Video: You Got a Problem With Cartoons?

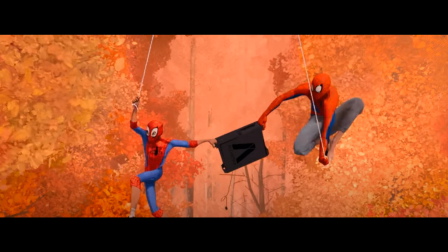(12:08)
So I would like to look at a few sequences where I've located my prior reading of how the Spider-Verse films experiment with animation, exhibiting the animator's influences and simultaneously depicting the character's
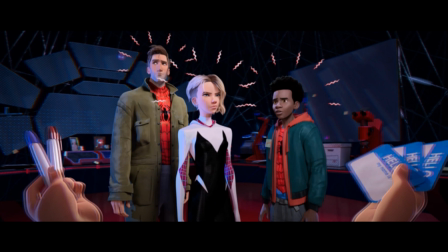(12:20)
subjective emotional experience as informed by their specified identities.
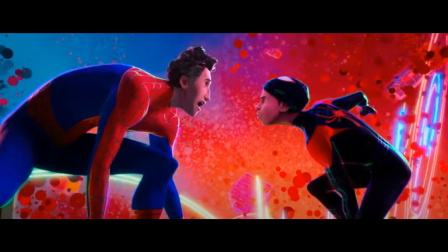(12:26)
Let's start with Into the Spider-Verse, and let's start small. After the other Spider people have gone back to their universe, Peter B. Parker is still left behind. As Peter and Miles argue, the background of Ditko dots is Spider-Man blue and red, solidifying Miles as a Spider-Man on equal footing with Peter.
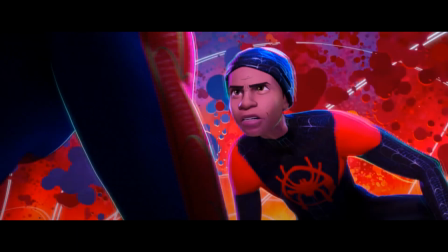(12:43)
Miles is situated screen right, immersed in red tones,
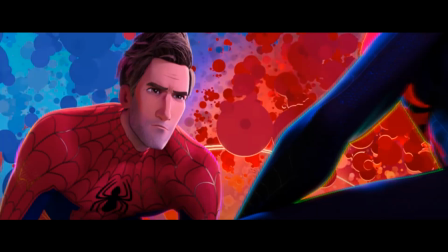(12:48)
while Peter is situated on screen left and bathed in blue tones, which both accentuate their individual outfits and help them pop.
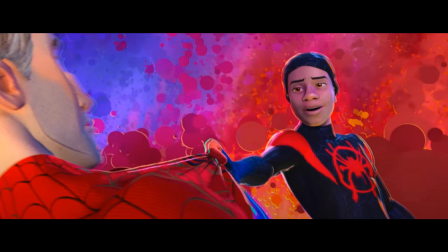(12:56)
But after Miles sweeps Peter's legs and dangles him over the reactor core, Peter's background becomes a bright yellow,
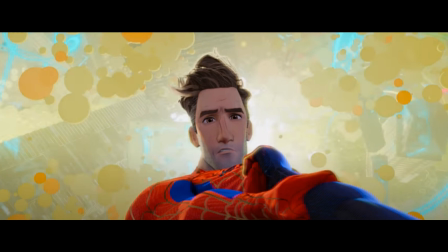(13:02)
pointing to the hope and optimism Miles has for Peter when he returns to his own universe.
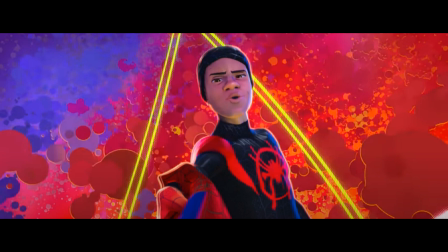(13:08)
The leap of faith he reminds Peter of in the moment. But this also might suggest Peter's own cowardice in the face of returning.
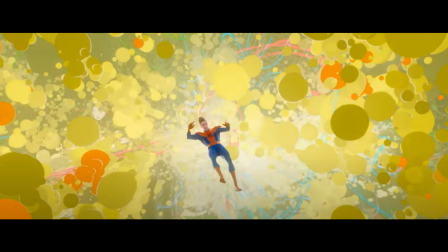(13:16)
But I think the presence of Mayday Parker in Across the Spider-Verse suggests Peter's yellow background here implies an optimism for his return to his own universe.
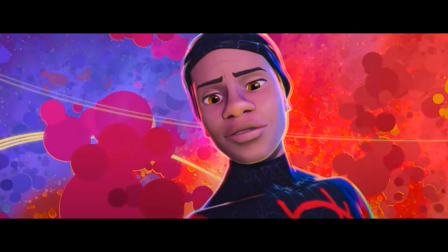(13:25)
And as Peter disappears and Miles pulls his mask back down, once again fully embodying Spider-Man,
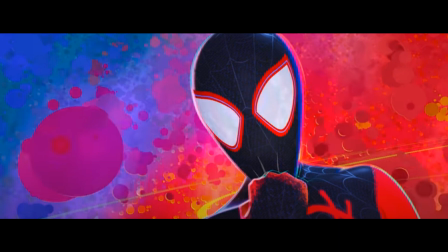(13:32)
the Ditko dot background is fully blue and red, as if to say he is this universe's Spider-Man.
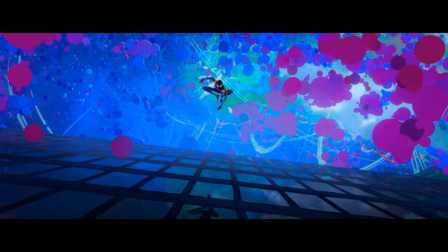(13:40)
He crests over the side of the building to face Kingpin, and Miles' background shifts into deep blue tones,
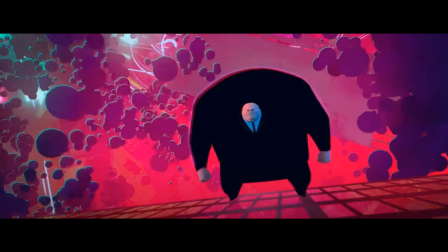(13:48)
while it's revealed that Kingpin's figure is where all of the red tones have been emanating from. While this obviously depicts Kingpin as the threat in the scene,
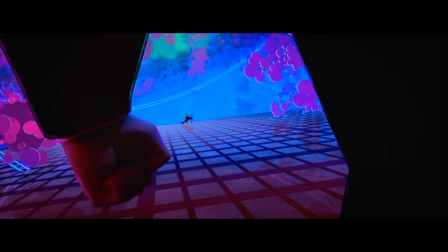(13:59)
I think the deep blue tones behind Spider-Man indicate his eternally precarious position as this universe's Spider-Man,
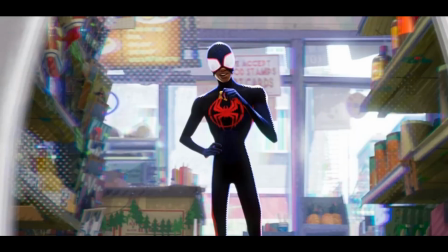(14:06)
as is revealed in Across the Spider-Verse, and further his instability in the formation of his own identity.
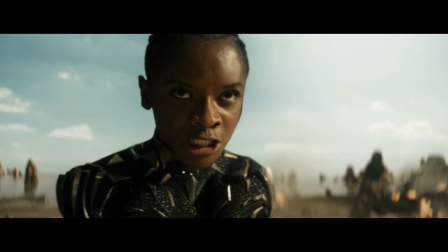(14:15)
To consider Miles' identity, we need to consider the superhero's identity within the filmic space for a moment.
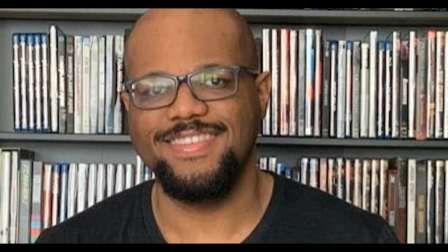(14:24)
In Richard Newby's Hollywood Reporter article, Into the Spider-Verse and the Importance of a Biracial Spider-Man,
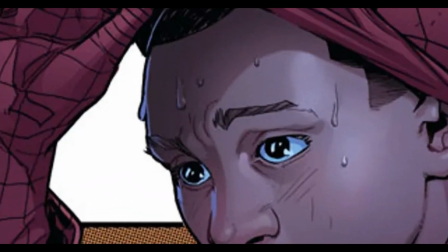(14:30)
he makes a few rather lofty claims about Spider-Man and, by extension, superheroes.
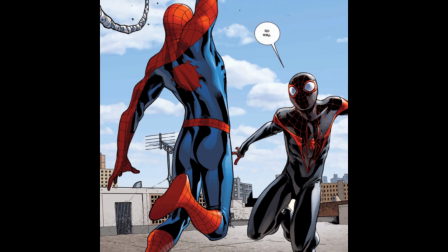(14:37)
He first implies that part of the reason behind Spider-Man's accessibility is because he doesn't operate on terms of race.
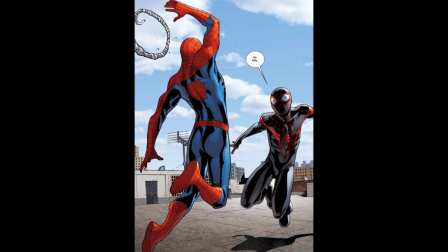(14:44)
He then goes on to obliterate his own claim by suggesting that the subtext concerning Miles' identity is evident across the film,
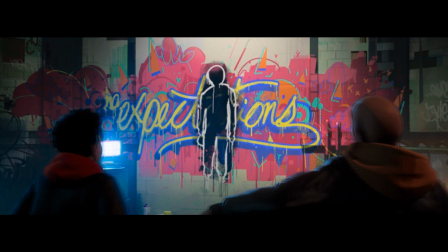(14:52)
which is an obvious enough statement. Sure, Miles struggles with the formation of his identity, attempting to navigate his Puerto Rican and Black American backgrounds.
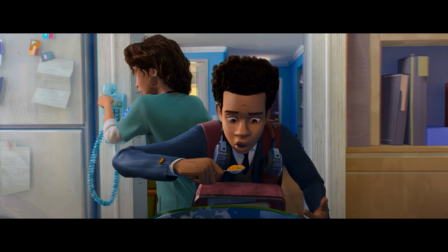(15:02)
And as Newbie suggests, Miles is also actively forming his own Black masculinity,
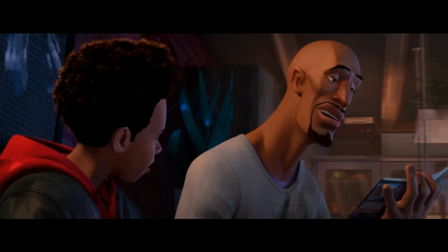(15:08)
as informed by the two men in his life who constitute their Black masculinity in vastly different ways,
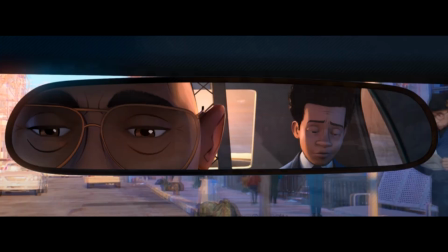(15:14)
though both exhibit tenderness and love for Miles.
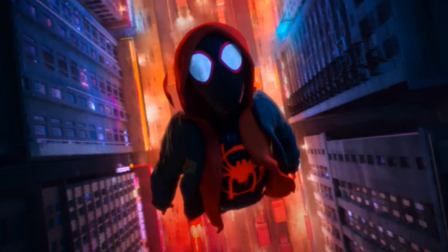(15:18)
And while these characterizations are evident in the film, Newbie attempts to go further by suggesting the presence of Miles' hoodie is an
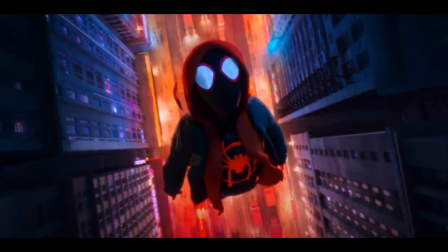(15:27)
affirmation that wearing a hoodie doesn't make Black and brown kids the menaces or thugs that the news media so often portrays them as,
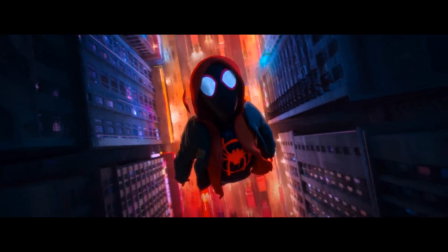(15:34)
but individuals just as capable of heroism and growth as anyone.
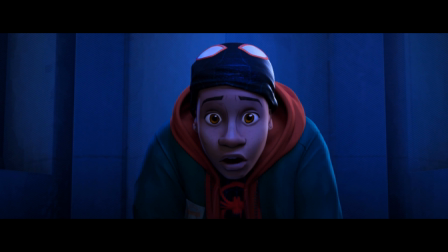(15:40)
And while I would totally agree with that claim, as well as his suggestion that we needed Miles and this film for the cathartic political release that it allowed in the years following the Obama administration, by taking these positions, he demolishes the claim that Spider-Man doesn't operate on terms of race.
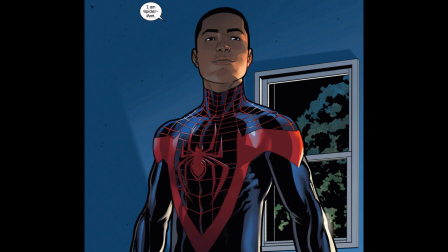(15:59)
Instead, I think Spider-Man, and most if not all superheroes, operate specifically on terms of race.